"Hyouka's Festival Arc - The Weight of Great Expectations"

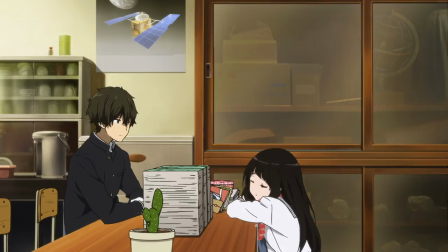She half collapses from the exhaustion even while reporting back to Houtarou which again is a nice reminder for the audience of what happened in the last episode,
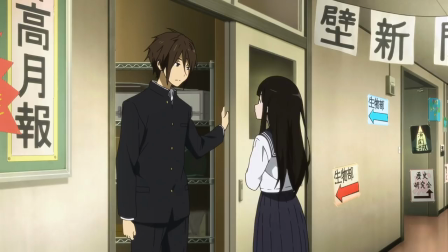before determining that she needs to go and help promote the club too, and heads off to the Wall newspaper club to ask them to write an article about the classics club. Togaito is about as helpful as he was in episode 3,
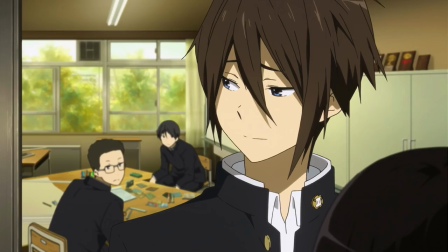but we're able to see another example of Chitanda not being clear on her initial ask, and leaving her conversation partner confused.
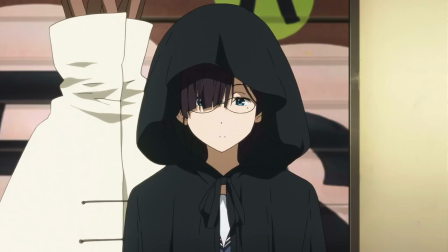Chitanda is now on a mission to find an interesting story, and this fun shot with the crystal ball is the lead into how she's going to find one.
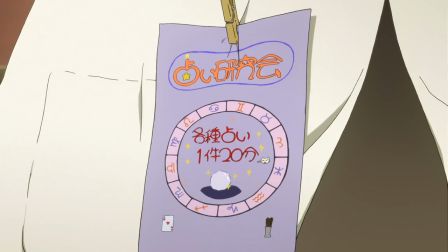When Kaho says Eru it's pretty surprising, since no one in the show refers to her by that name except for Kaho.
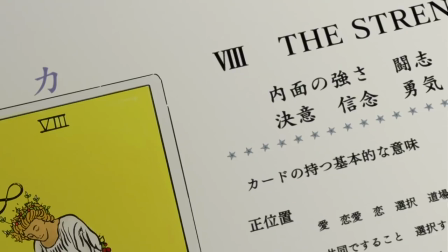I personally get a kick out of the fact that Chitanda tries to have a tarot reading which kick starts this mystery given how Tarot helped solve the last one.
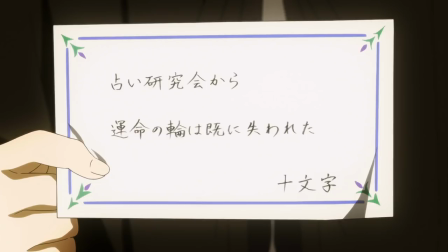The Fortune Telling Club's Wheel of Fortune has been lost,
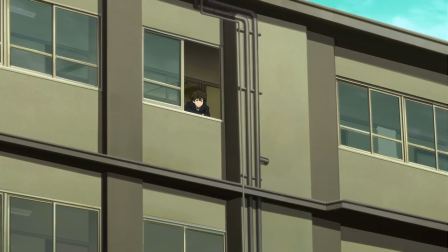is written on a card with Jumonji written on it, which happens to be Kahoe's family name, with the festival guide open to the last page.
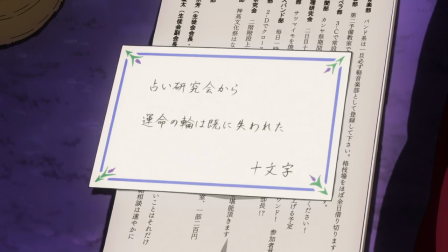We also heard when Houtarou was listening to the acapella club that an apple juice had been taken and that there was a card, but that's only if you were paying close attention. Depending on your level of close examination there's either a pattern or this is a one-off incident, at least for now.
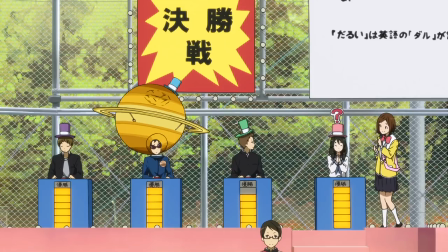With the mystery properly launched, we return to the quiz show, which features another example of Kyoto Ani's willingness to use a wide shot and just let the characters move around in it.
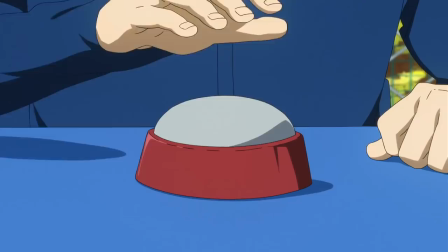It makes their close ups a lot more impactful as a result, like this one when Satoshi doesn't know the name of the student council president,
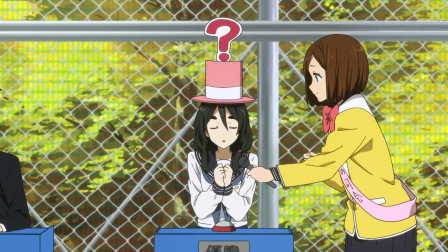which in turn highlights that answer to the final question in the quiz show.
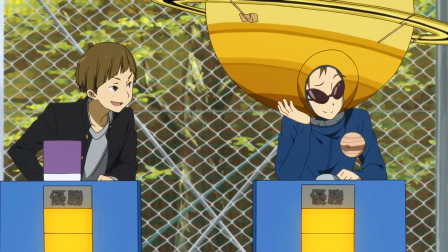As an alternate universe copy of Haikyuu's manager receives lavish praise, we cut to Tani and Satoshi talking in the aftermath.
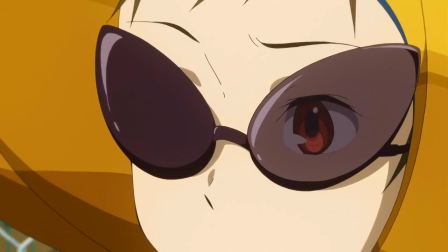Tani suggests that they've come to a draw in this competition that he's drawn Satoshi into,
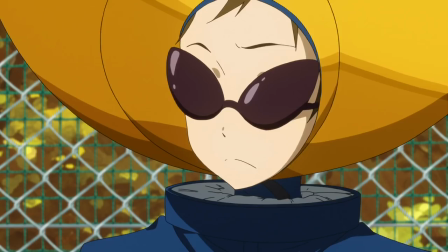which brings us to this close-up shot of his reaction, he's not happy about that at all.
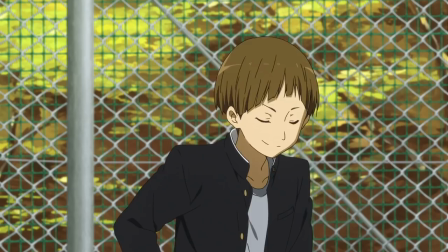But it's only for a moment, before his opaque glasses and a look away hide that more intense look.
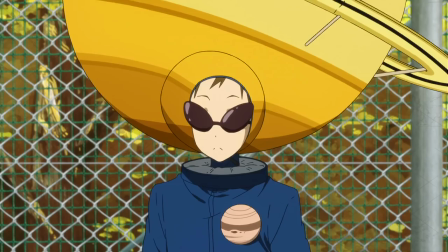Tani reveals that the Go Club had some stones stolen and a card left behind, the third example revealed to the audience though we only know what was on the card left for Kahou.
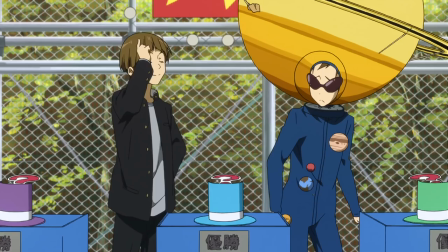As Satoshi goes to leave, Tani insists on finishing this one-sided competition, with with Satoshi begrudgingly telling him that he'll be at the cooking show tomorrow.
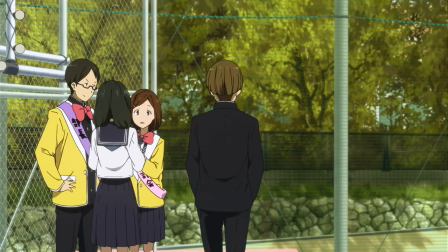As Tani leaves Satoshi watches him go, saying
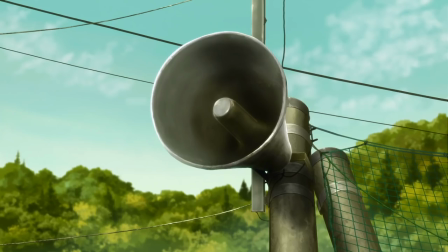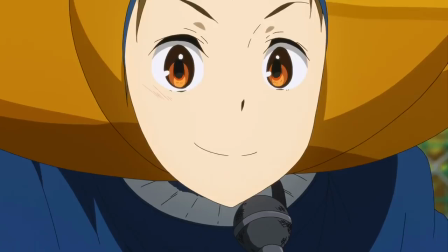which is an interesting turn of phrase. Satoshi with this is suggesting that competition against someone who isn't really interested is uncouth.
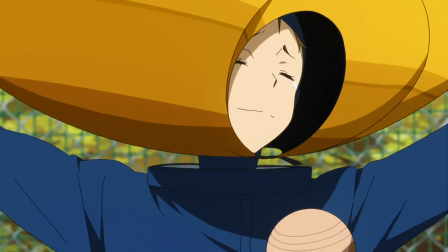This is important because it serves as Satoshi's baseline for the start of the arc. He's entering competitions not to win, but to have fun and promote Hyouka, as shown when he finishes promoting the anthology.
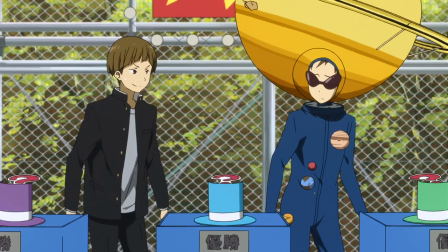He says he'd be okay losing at that point, people who are overly competitive show a lack of maturity.
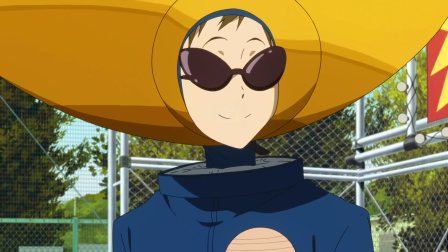And speaking of lack of maturity, Satoshi throws his thoughts to Houtarou, wondering if he's doing his job, which he isn't,
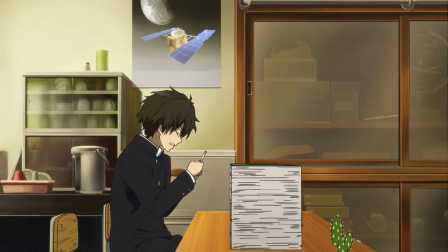instead looking at photos of Chitanda that were taken in the previous episode.
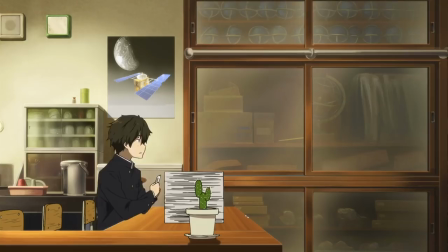Curiosity ain't limited to just one character and it causes him some panic as another customer walks in, causing him to scramble.
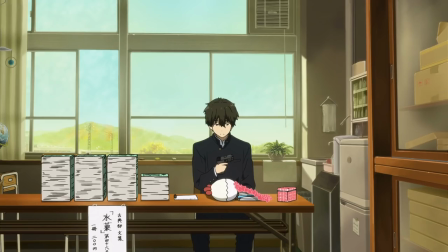As he sells another anthology, the trading adventure is continued, trading a safety pin in for a water gun Glock,
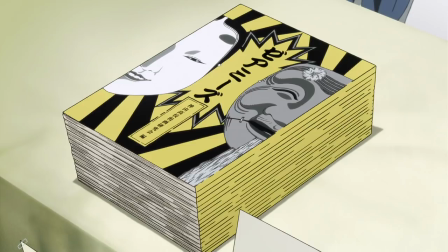but we don't stick around there for long, returning to manga society where again the small details rock.
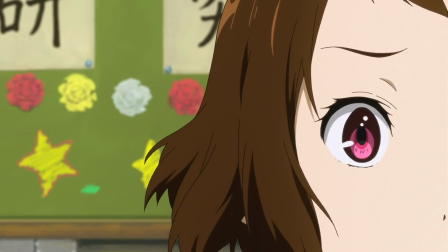Kochi baits Mayaka into an argument about the value of reviewing manga, which becomes a larger discussion of intrinsic value of a work.
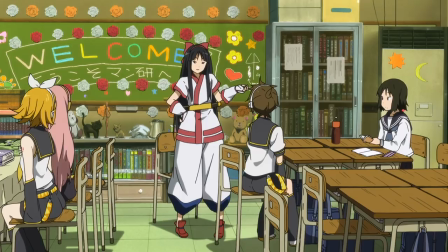The president takes this moment to run outside with some paper, taking advantage of the debate to get some more people in the door.
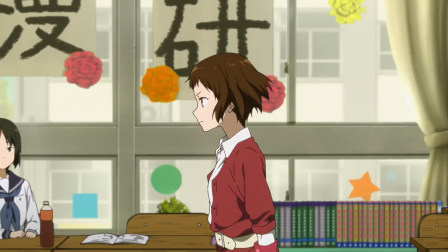Though we, like Mayaka, are so focused on the argument we don't see them until the discussion is over.
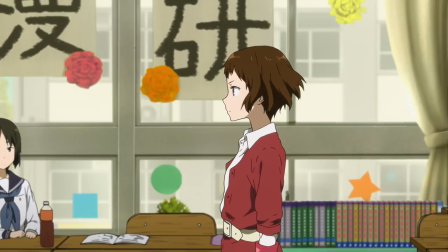The camera holds the 180 degree rule firm until the argument is over to make sure we don't see the observers, it's a nice unification of viewer and focal character.
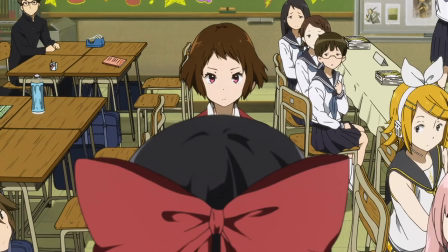And while there's a lot of great stuff here in hindsight, the discussion reveals plenty as well.
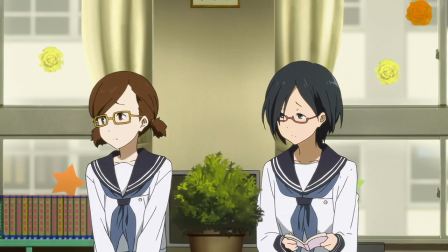Like that Mayaka and Kochi clearly disagree about plenty when it comes to the club, as Mayaka represents,
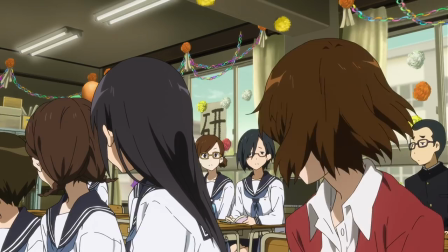at least to some of the other club members, opposition to the types of things that Kochi wants to do.
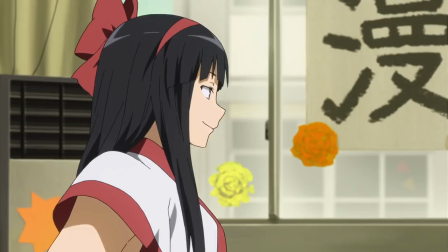The argument is centered on the idea that Kochi states,
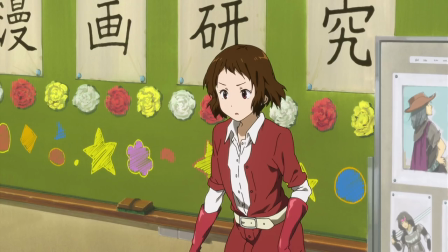This wide shot highlights the divide between the two of them and their supporters and the club. Kochi's argument is that it all depends on the reader, the reader alone determines whether a work is good or not.
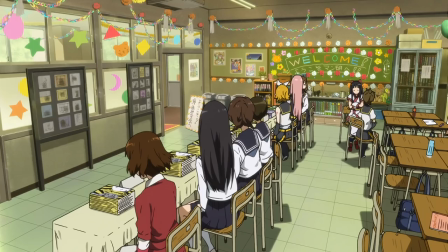Mayaka fundamentally disagrees with the idea that there's no intrinsic difference in quality or value between manga series,
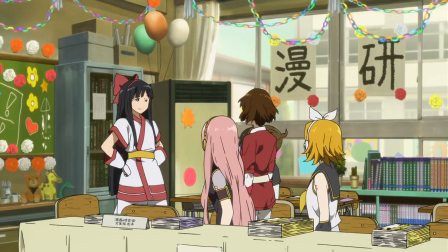as she crosses the threshold into Kochi's turf to argue face to face. Mayaka has Kochi define a masterpiece under her own schema.
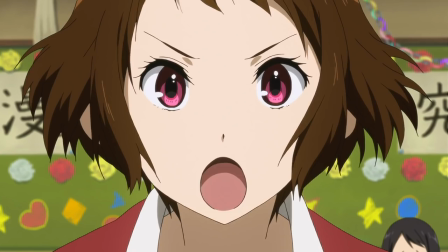Something that is able to survive the ravages of time is a masterpiece. Mayaka counters that a masterpiece is born a masterpiece.
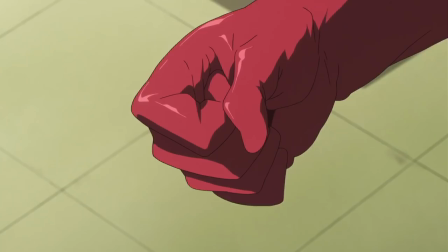There is no temporal aspect to intrinsic quality, when something of immense quality hits you, you just feel it.
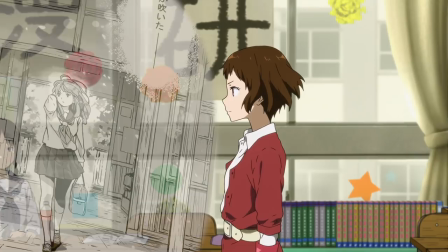Mayaka uses as her example a manga that was sold at the Culture Festival last year, A corpse by evening, and asks if Kochi has read it.
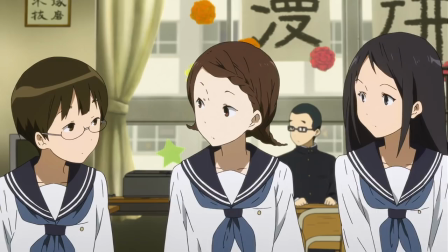Kochi's reaction obviously implies that she has, but no one else in the club has and so she denies it.
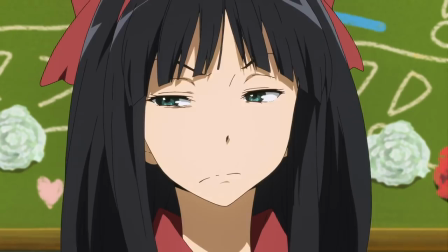Mayaka says that she'll bring it in for Kochi to read tomorrow, and thus ends the discussion.
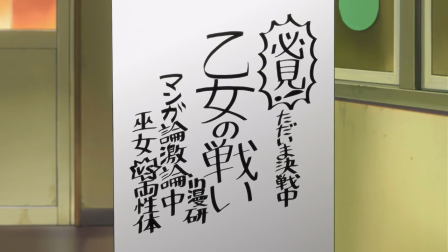I love me a good debate about value of narrative, and so do plenty of others,
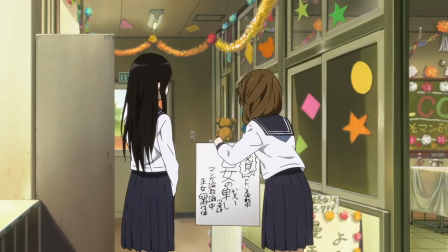as the president drew a quick sign highlighting what was going on inside, resulting in a few extra bodies in the space.
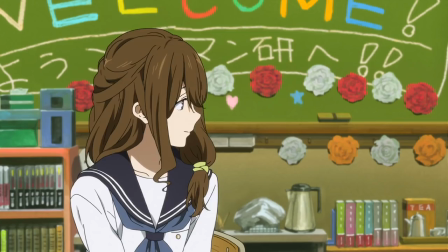When Chitanda asks about the sign, the president states that it'll be happening tomorrow, which maybe alludes to the fact that this was a plan between Kochi and the president that Mayaka got suckered into,
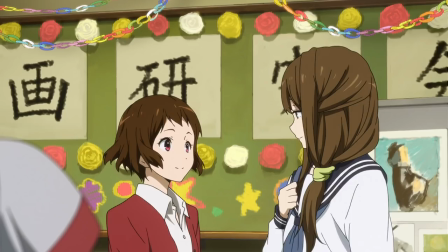but it could also just be a really good read on her part that the two will butt heads again tomorrow.
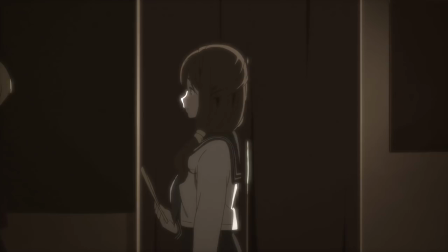Spoiler alert, we find out later that it's 100% the latter.
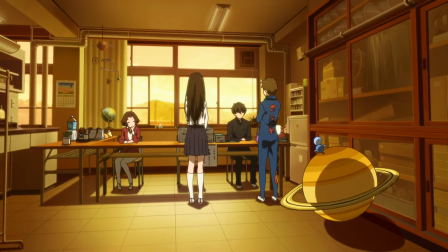With a cut to the sun setting, we rejoin the classics club who are debriefing the day in the club room.
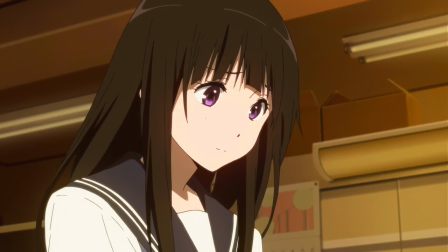Satoshi viewed the day as a big success, Chitanda didn't have nearly as much luck, and Mayaka is still very clearly peeved by her argument from earlier.
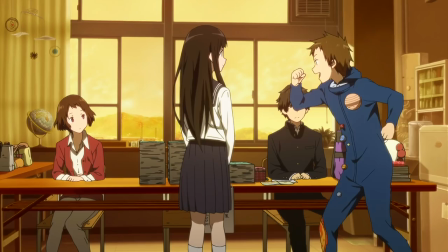Jitanda's guilt over the amount of work still needing to be done makes her hold back on asking about the mysteries she encountered earlier with Kaho.
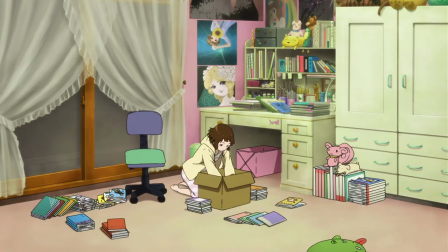The energetic three make plans to join the cooking competition together and as the bell rings to end the day, we cut to Mayaka searching her room top to bottom trying to find her copy of a corpse by evening.
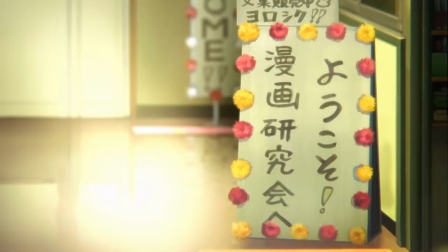Try as she might though, she is unable to locate it, sitting on her bed wondering where it could be as we zoom out to show how needle in a haystack this escapade really is.
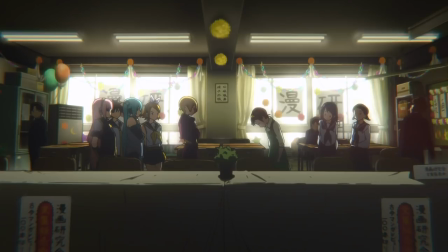Episode 14 starts us off right with manga society the next day, the sun creating a dramatically illuminated scene as faction heads face off once more.
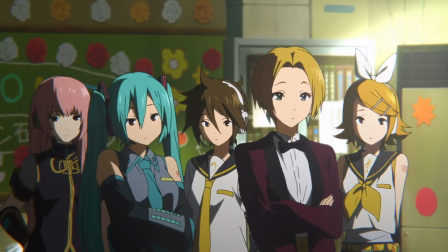Mayaka apologizes for being unable to find the manga as Kochi's faction stares at her.
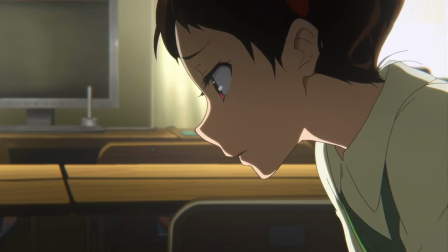Notably they're all wearing the same outfits while Mayaka and Kochi have mixed theirs up for day two.
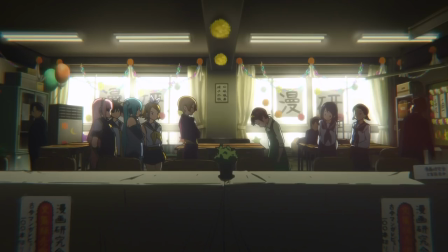Presumably this tells us who actually gives a crap about manga. Kochi doesn't really seem to care about the manga not being there, certainly not making a fuss out of it and heading out for the day.
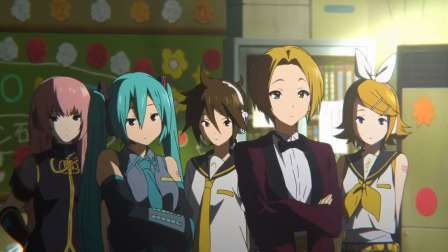While the lighting gave the impression of a showdown and the shot selection with the stares from Kochi's faction doubled down,
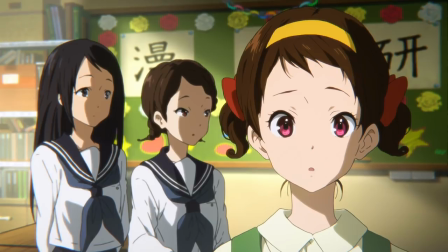Hyoka subverts R and Mayaka's expectation for how we imagined that scene was going to play out.
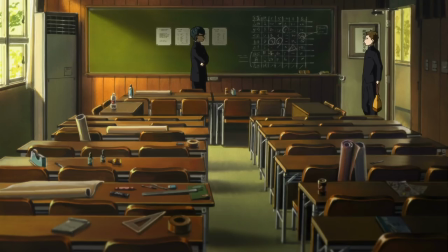Mayaka and her friends even look surprised. After the OP we establish that the cooking contest is happening later today before everyone returns to their respective plot threads.
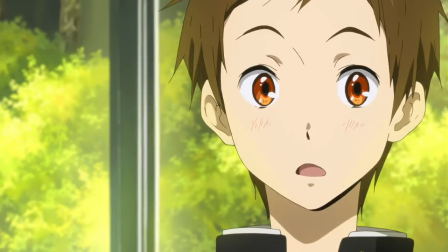Satoshi finding out that the stolen ghost stones aren't a single event as Tanabe explicitly reveals for the audience that the acapella club was also a victim.
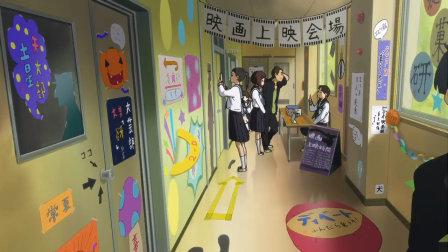A sparkle shines in Satoshi's eye, before joining Chitanda talking with the Empress in front of everyone's favorite Kyoto Annie Bad Student film.
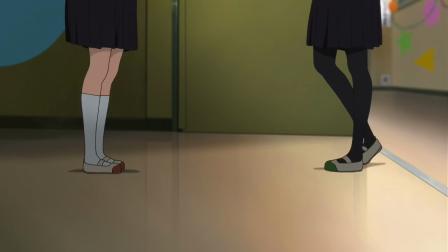Irisu agrees to help out, prompting a tearful reaction from Chitanda, and in classic Irisu fashion instead of dealing with that emotion,
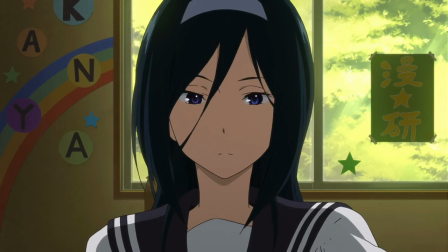just jumps straight into decisive action mode telling Chitanda what she needs her to do for this agreement to work out.
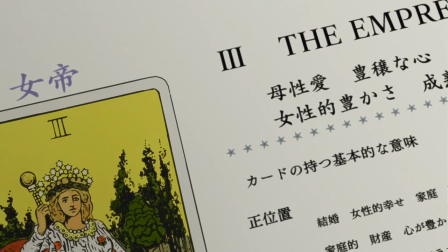Chitanda, remembering that Irisu is extremely good at getting people to do things, her tarot nickname exists after all,
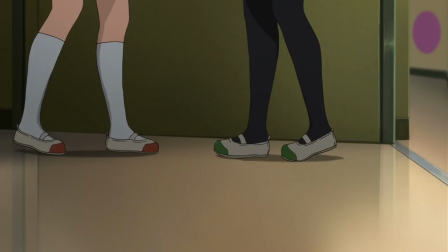uses her own extremely effective ability at getting people to help to have Irisu give her a few pointers.
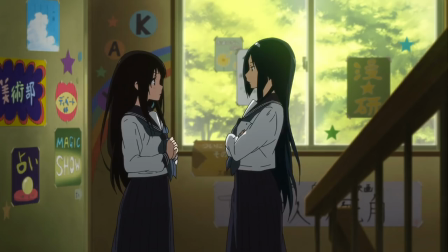And Irisu's suggestion is for Chitanda to utilize expectations. Irisu suggests that if someone believes that Chitanda has expectations of them, they'll do as she asks.
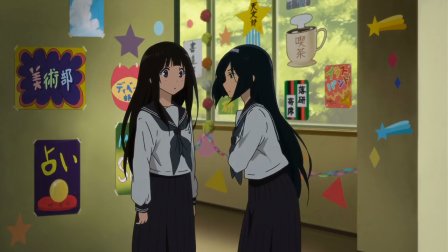She also gives the other practical advice of asking members of the opposite sex in private places which always gets a chuckle out of me.
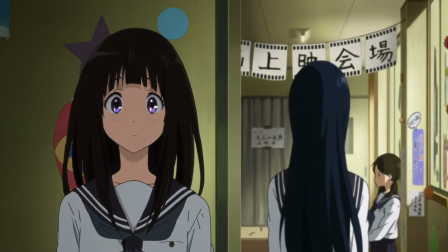Before we leave this scene, the ending shot I like quite a bit. It shows Chitanda and Irisu in opposite directions.
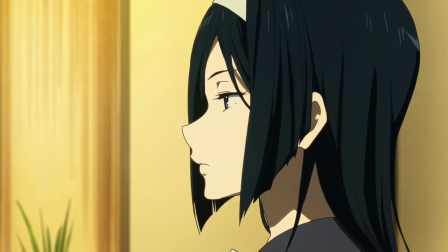As we've previously established, they're pretty different people in outlook and style, But Shitanda,
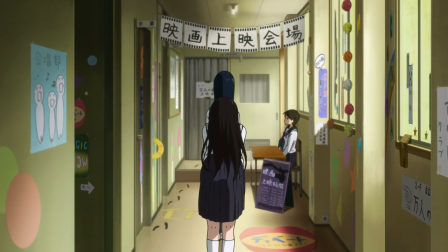taking this advice to heart, turns and lines up with Irisu almost perfectly.
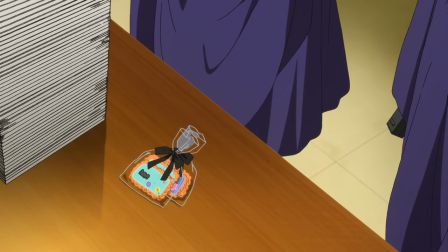As we cut away we get some nice foreshadowing with the cooking club, counting their ladles, rejoining Houtarou from his sky high position as the trading adventure continues,
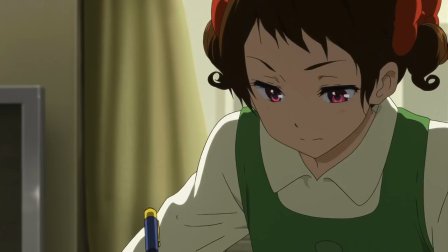trading flour for the water gun glock which the two pumpkin wearing girls will use to scare passersby for a very literal trick or treat.